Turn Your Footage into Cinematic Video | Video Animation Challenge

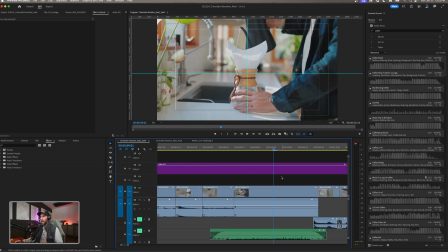12:41 Okay, I just forgot to turn my mic on at that point, and that's a really, really nice sound of me pouring that coffee, and it will add to the kind of movement and that cinematic element that we have in our video.
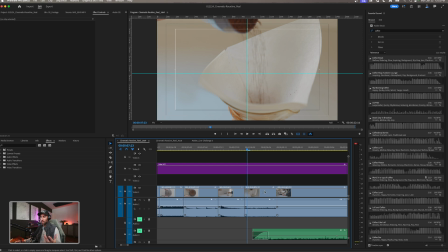12:52 All right, and this is a third little hack or transitional tip inside of Premiere Pro, and that is called a J cut or an L cut. Okay, and so if we turn this mute button off, we drag this up a little bit.
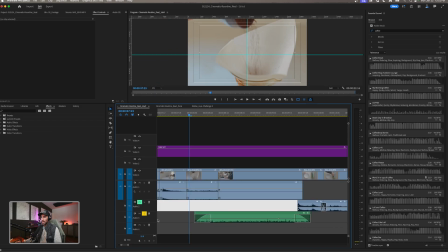13:04 Whoops, whoops, whoops, whoops. We have a sound effect that I put in of just some standard like coffee pouring.
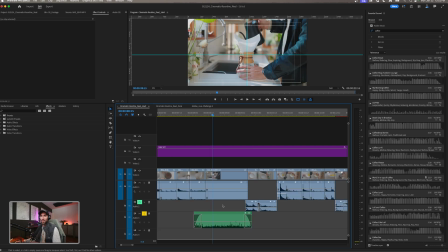13:15 And I actually, it took me a while to find that sound effect. I was using Artlist, but you can sort of source some of the sounds right here inside of Premiere Pro using some of the Adobe stock features. But you got to find something that does feel a little bit realistic.
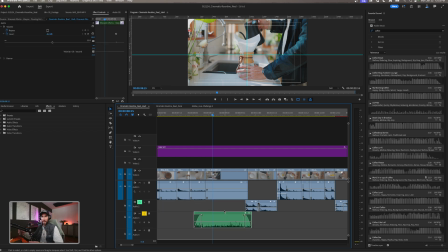13:30 It feels like the one you would have recorded. Now, I could have just gone back and recorded that over again with my audio, but time is money and I didn't really have that time. Okay, so what I did is I added this little sound effect here. I dragged the volume down. We used these new handles that we have here inside of Premiere Pro.
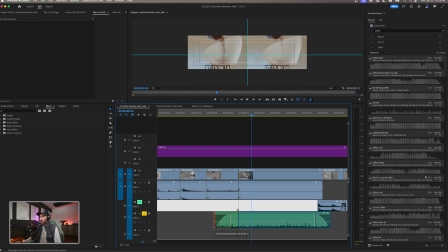13:47 And what I did is I dragged this audio out underneath the previous clip, all right?
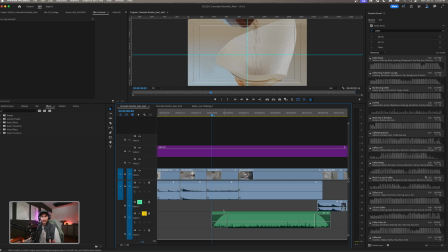13:53 So that I'm creating that anticipation for the next clip. It happens really, really quickly and it happens fast. However, if I turn this off,
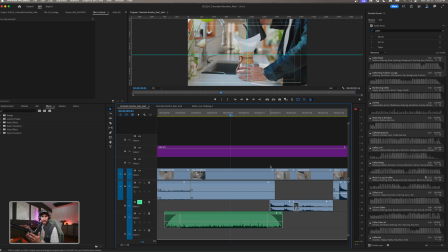14:04 you can already hear that sound effect coming in. So it's anticipating the next cut that's happening. And this is a very common practice in video editing, not just with audio, but with visuals as well, the L cut or the J cut. And that helps to sort of give the audience or the viewer the anticipation of what's to come and what's next.
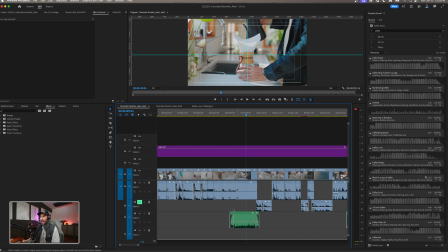14:24 And it's also just a much cleaner way to edit than just cutting right on this clip. So if I play this back, that sounds good too, especially in this sort of context where everything's a little chaotic in these like match cuts. However, I wanted to add a little bit of that element in that J cut here, just for the sake of creating something really, just
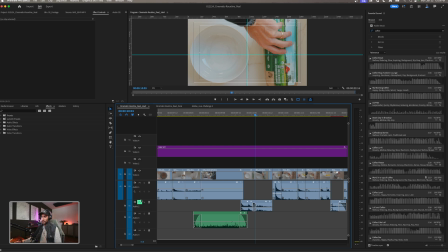14:46 it's pleasing to the ears. You know, it sounds really, really good. All right, so we're gonna move on. Again, I've created all this for you. You can completely dissect it, use it how you want, and rebuild it. That's the idea here. I'm not gonna go ahead and rebuild everything, but there are a few things in these 25 minutes that I really wanna hit on as specific tips and tricks inside of Premiere Pro.
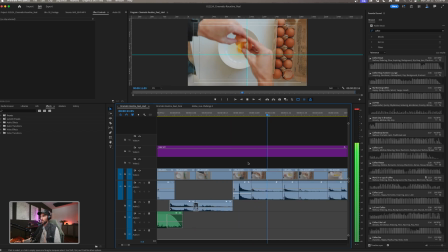15:06 All right, so let's keep on going. Here's another situation.
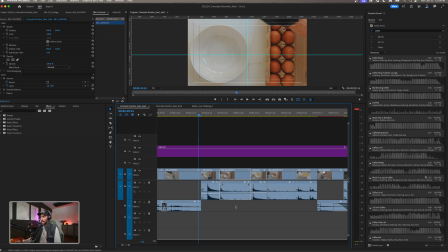15:12 I'm gonna turn this down because that is very loud. Okay, this now, if we're going into our third sort of tip, is called a jump cut. All right, you've probably seen them before, but a jump cut is essentially where you're cutting in between the action of one clip.
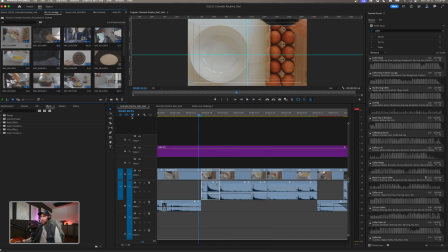15:26 So if I open this clip up in my project and I double click this, this is a very long clip.
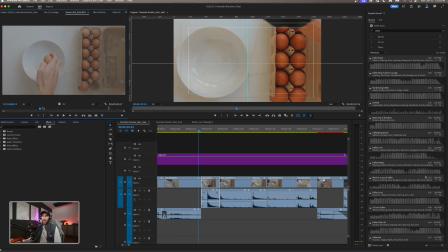15:32 It's pretty boring if I were to just put this in and you're just watching me struggle to crack eggs. The sound is there, you know, the framing is there, but the edit is really where this sort of comes together and it makes it something that moves really, really fast.
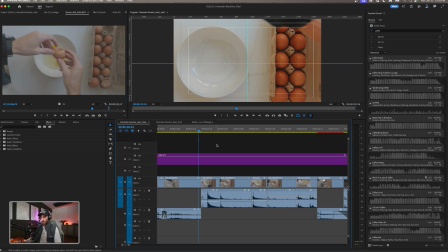15:51 And in doing that, we use what's called a jump cut. All right, so I'm going to pull over a new sequence.
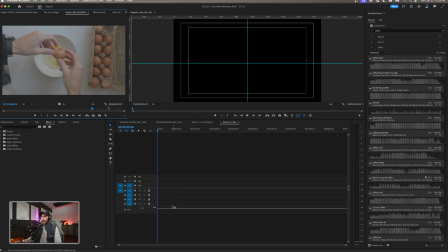15:56 We're going to call this jump cut test. And we're just going to drag this clip, the whole clip, into it. Let's go back, keep those. All right, so we're going to go from like here all the way to the end.
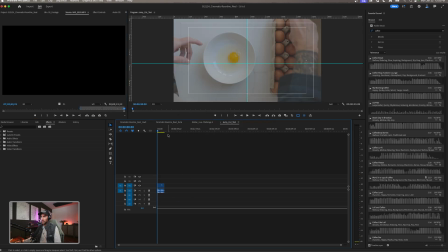16:09 Drag this in. All right, keep those settings. Boom. So as you can see, this is a very, very long clip. Okay, but the way that I would go about doing this jump cut is to try to make this as quick as possible and find the spots that maybe look the most visually appealing. In this case, the cracking of the egg is a great audio cue as well. So I'm going to find where that is.
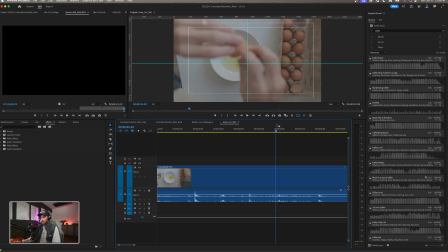16:29 Okay, that's a little too loud. Let's maybe go down the line here and let's go to like this one. All right. So we're gonna just cut this whole part out, Command K, W is a ripple delete. I have done that and I've added my own shortcuts.
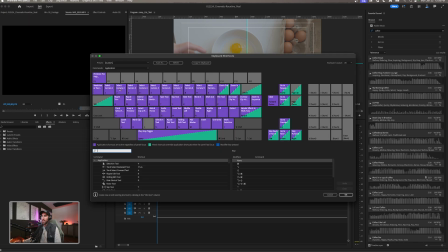16:43 If you don't have that on your keyboard, whether you're using a Mac or PC, you're gonna go into keyboard shortcuts and just search whatever effect or whatever tool you're trying to use, and then customize them to your liking, to whatever works for you, all right?
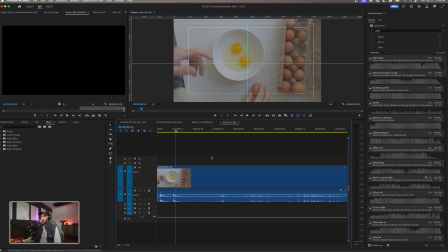16:58 So we can actually still remove some of that, Command K. All right, so I'm gonna go Command K. So that part right there is one little cut. Now the beauty of the jump cut is now we can take another part of this. Maybe we like the sound of me cracking it open.
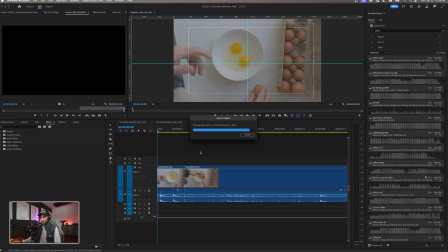17:13 Command K, double click that. So now all we're gonna do is we're just basically creating a distance of time. Jump cuts allow you to use a clip to cover more time rather than the viewer sitting there and watching the entire like 3-minute span of you creating this egg mixture, okay?
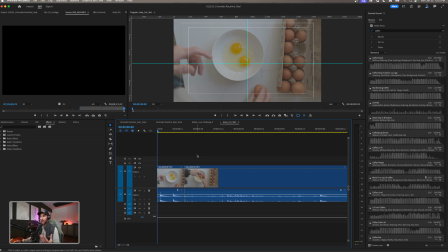17:33 And it allows you to not only hook the viewer, keep them engaged, but then to cover that span of time in a really creative way. Cool, so we're already getting something nice. We got that sound cue, and let's maybe get like one more little thing here, Command K. If we play that back,
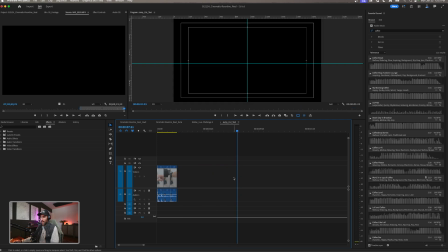17:51 that's cool. And I think we're good with that. All right, so if we look back at what we actually did here, very, very similar.
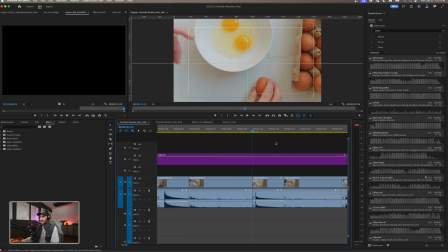18:01 Cool. And I continued that style.
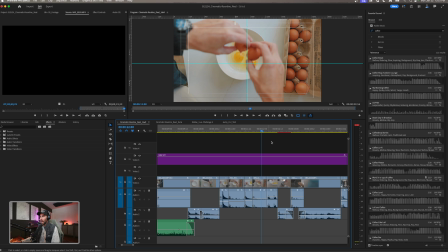18:05 I continued that sort of transitional style all the way down the line here into some of these more visual cues.
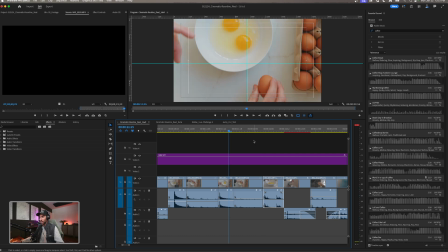18:13 So if I turn this down, we went from cracking the egg, jump cut, jump cut, to the mixing of the egg.
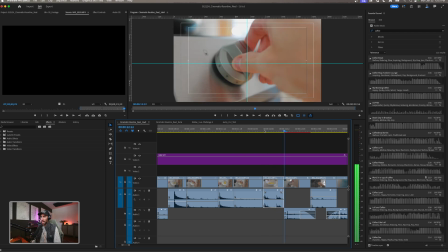18:20 And if you look at this, this is really only like, this isn't even a full second clip. All right. The one big takeaway from this stream, and hopefully from, you know, watching some of these videos, is experiment with really cutting down these clips if you're looking to create something that's a fast-paced movement or a fast-paced video like this, because the quicker those cuts are, the more your viewer is going to be engaged. They may want to watch it again and be like, oh man, like how did they do that?
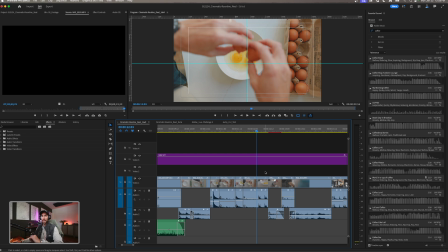18:47 And this is a way where if you're watching your own videos back and you feel like it's too long, it's about 2 seconds too long, or it's a second too long. So really learn to trim, and get comfortable with having these really, really quick cuts. It's gonna just make your work so much better. Cool.
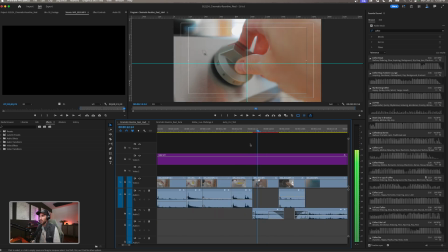19:06 And then here, another one of those techniques that we talked about, we went from round to round.
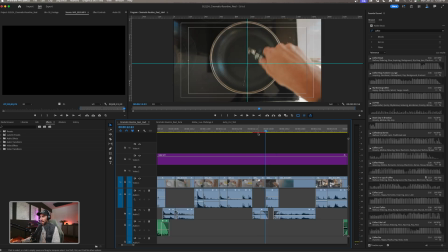19:12 All right, so you look at, not everything needs to be this like wipe transition. Not everything needs to be like a zoom in transition.
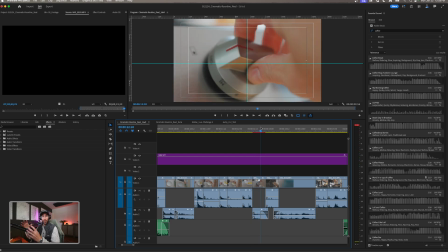19:20 In this case, we went from a shot that had a sort of circular element in it to a shot that had a circular element in it, but shot from a different way. And I think that gives the viewer something visually interesting to look at as well. And then here,
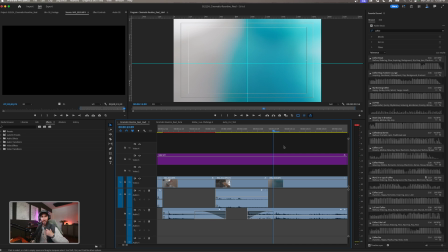19:35 we sort of repeated that process of, because I'm shooting by myself, I need to find ways to have those wipes while my camera's on a tripod.
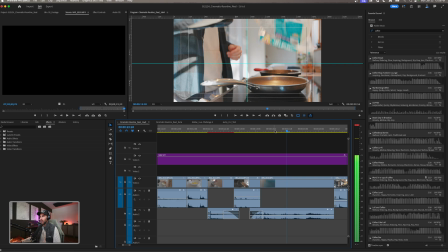19:43 And in this case, I did the same thing with the tortilla, but now we are in a different location.
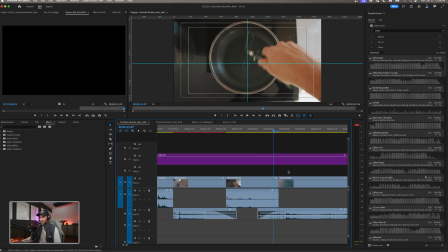19:48 Okay, so here I didn't necessarily, wipe these two together, but let's say we wanted to add an effect to this to really sell that like push in or that zoom.
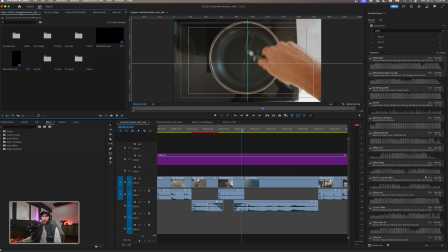19:57 Okay, so this is another little trick that you can do to add some of those extra zoom elements into your project once you've created those transitions in camera. All right, so you're going to right click, you're going to add adjustment layer. Okay, then we're going to drag this adjustment layer over top of the two clips that we want to have that transition happen between.
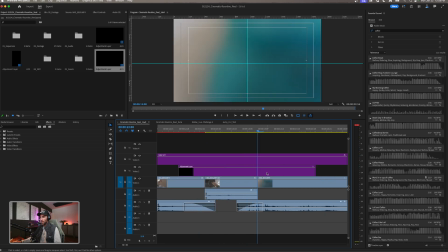20:16 All right, and we want this to be pretty quick. Okay, so I'm going to just go 1, 2, 3, 4, 5 frames.
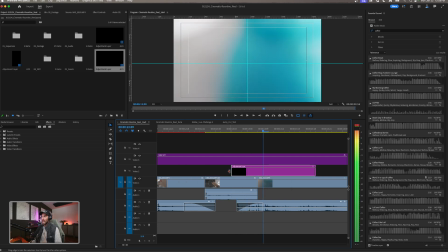20:22 We're going to drag this adjustment layer in, and then we're going to do the exact same thing to the other side. 1, 2, 3, 4, 5 frames.
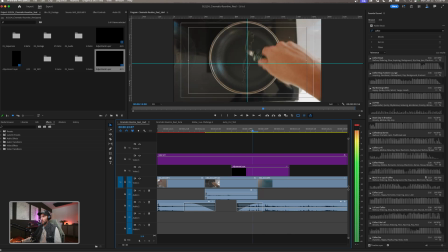20:29 Okay, so nothing is going to happen. We haven't added any effects to it. So what I'm going to do is I'm going to go into my effects panel and I'm going to search for transform. This is I use this adjustment layer and this effect all the time for different reasons.
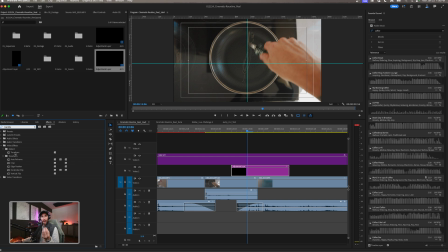20:43 This is one of the ways that you can add that little layer of spice to zoom in and create a really cool transition effect.